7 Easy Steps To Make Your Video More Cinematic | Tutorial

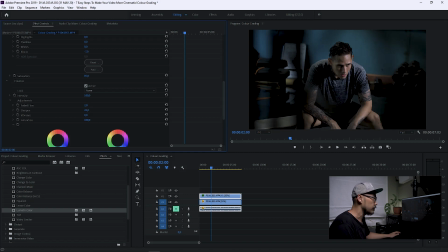4:33 sharpen it, maybe around 20%. The next thing that I want to adjust is the color wheels.
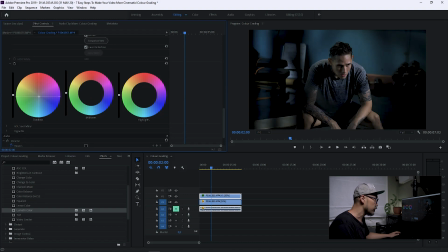4:39 So I will make the shadow more bluish and warmer for the mid-tones.
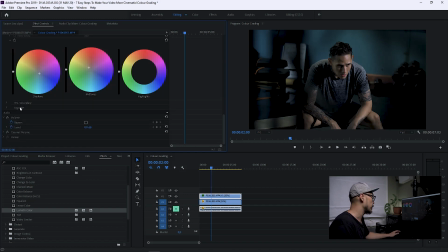4:52 And the last thing that we can do is we can always apply a vignetting by opening this tab, and you can adjust the way you want it. There you go. So we are done adjusting the color.
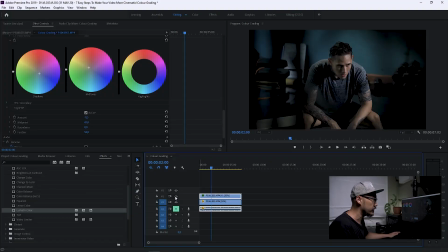5:10 As you can see now, this is the footage after we adjust the color, and this is before we adjust the color. There's a lot of difference. It looks more dramatic, right? And there is another way to do it by applying a LUT or a presets, which I'm gonna cover it on my future video. Having the right songs or music is really important on your B-roll or your films because it will help you to portray or explain your storytellings. And of course, adding a sound effect is another plus point. It will increase the impact on your films. So I have 3 clips ready on my Premiere right now, which I'm gonna show it to you guys. So the first one is I'm gonna show the B-roll with some random music.
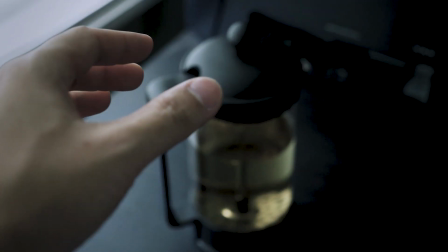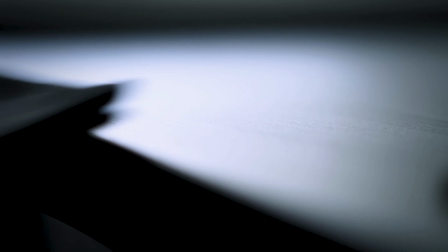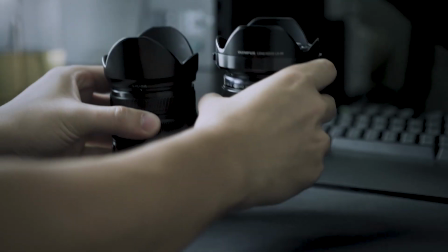And as you have seen, that the B-roll lacks of energy, which I'm gonna replace the song to the one that I think it gonna works on my footage.
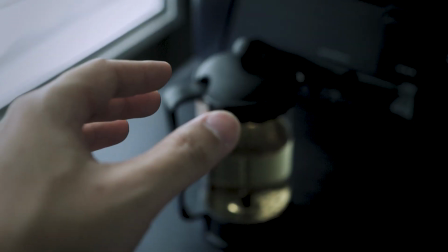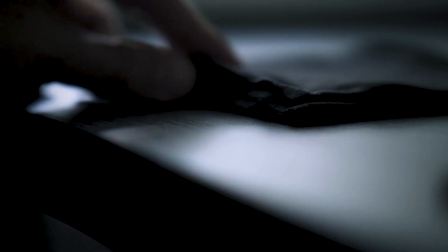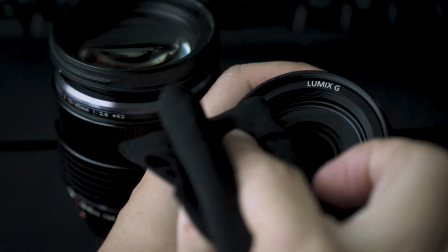As you can see just now, the sound makes a lot of difference. We can feel the energy on the footage. And the last thing that I'm gonna do is I'm gonna apply a few sound effects on the clips so you guys can see the difference. Let's have a look.
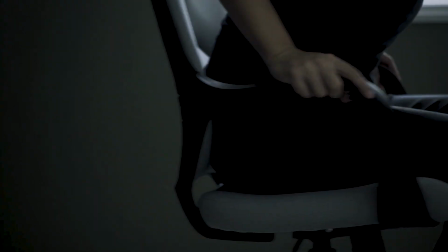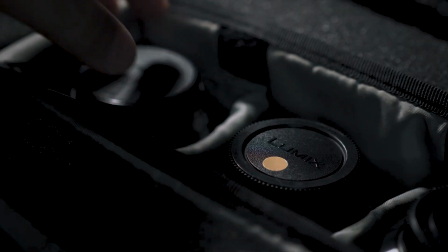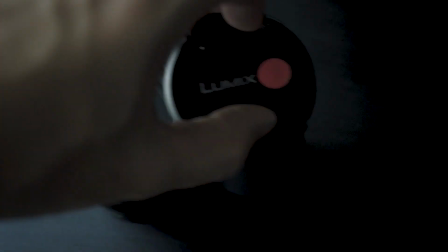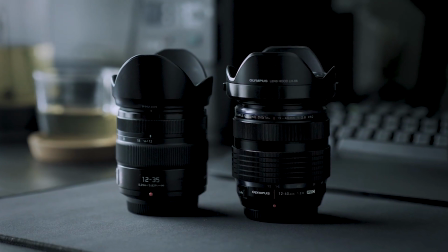Okay guys, here is the final tips, which is adding a cinema bars on your editing. The common aspect ratio output from our camera is 16:9, which is not wide enough to create a cinematic look video. And adding a black bar at the top and the bottom of the video will help to achieve that. There are a few ways to create a cinema bar, but one of the way is to get it online.
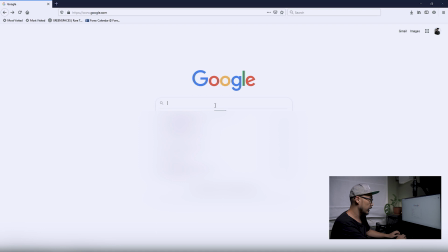7:38 You can just search from Google and type cinemabar.png.
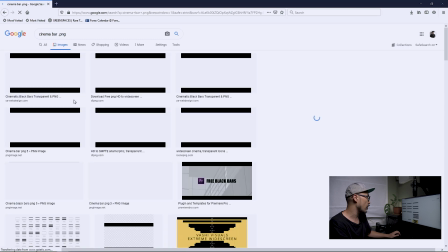7:44 And you can just download any of the pictures in here. I'm just going to download this one.
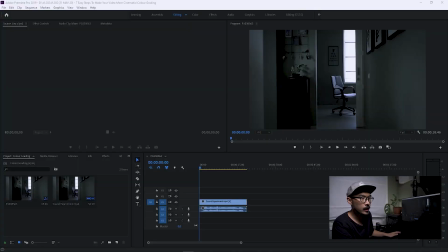7:50 Okay, the next thing that you want to do is you want to import the cinema bar to your Adobe Premiere and apply this to the second layers. Drag it as long as the footage. As you can see now, there is a black bar at the top and at the bottom of the footage, but we need to make it smaller.
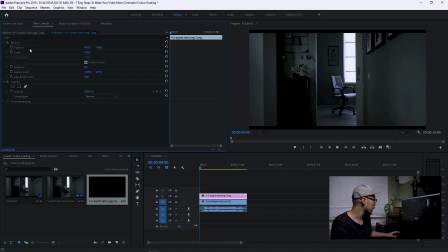8:10 Go to Effect Controls and just scale it down. There you go. And we are done. It is really simple. As you can see now, we have the cinema bar on our footage. Okay guys, so those are the 7 tips to create a cinematic B-rolls or films. Do give it a try and I hope it will improve the final output of your video. And if you like this video, hit the thumbs up button and subscribe. And I'll see you till the next episode. See you guys.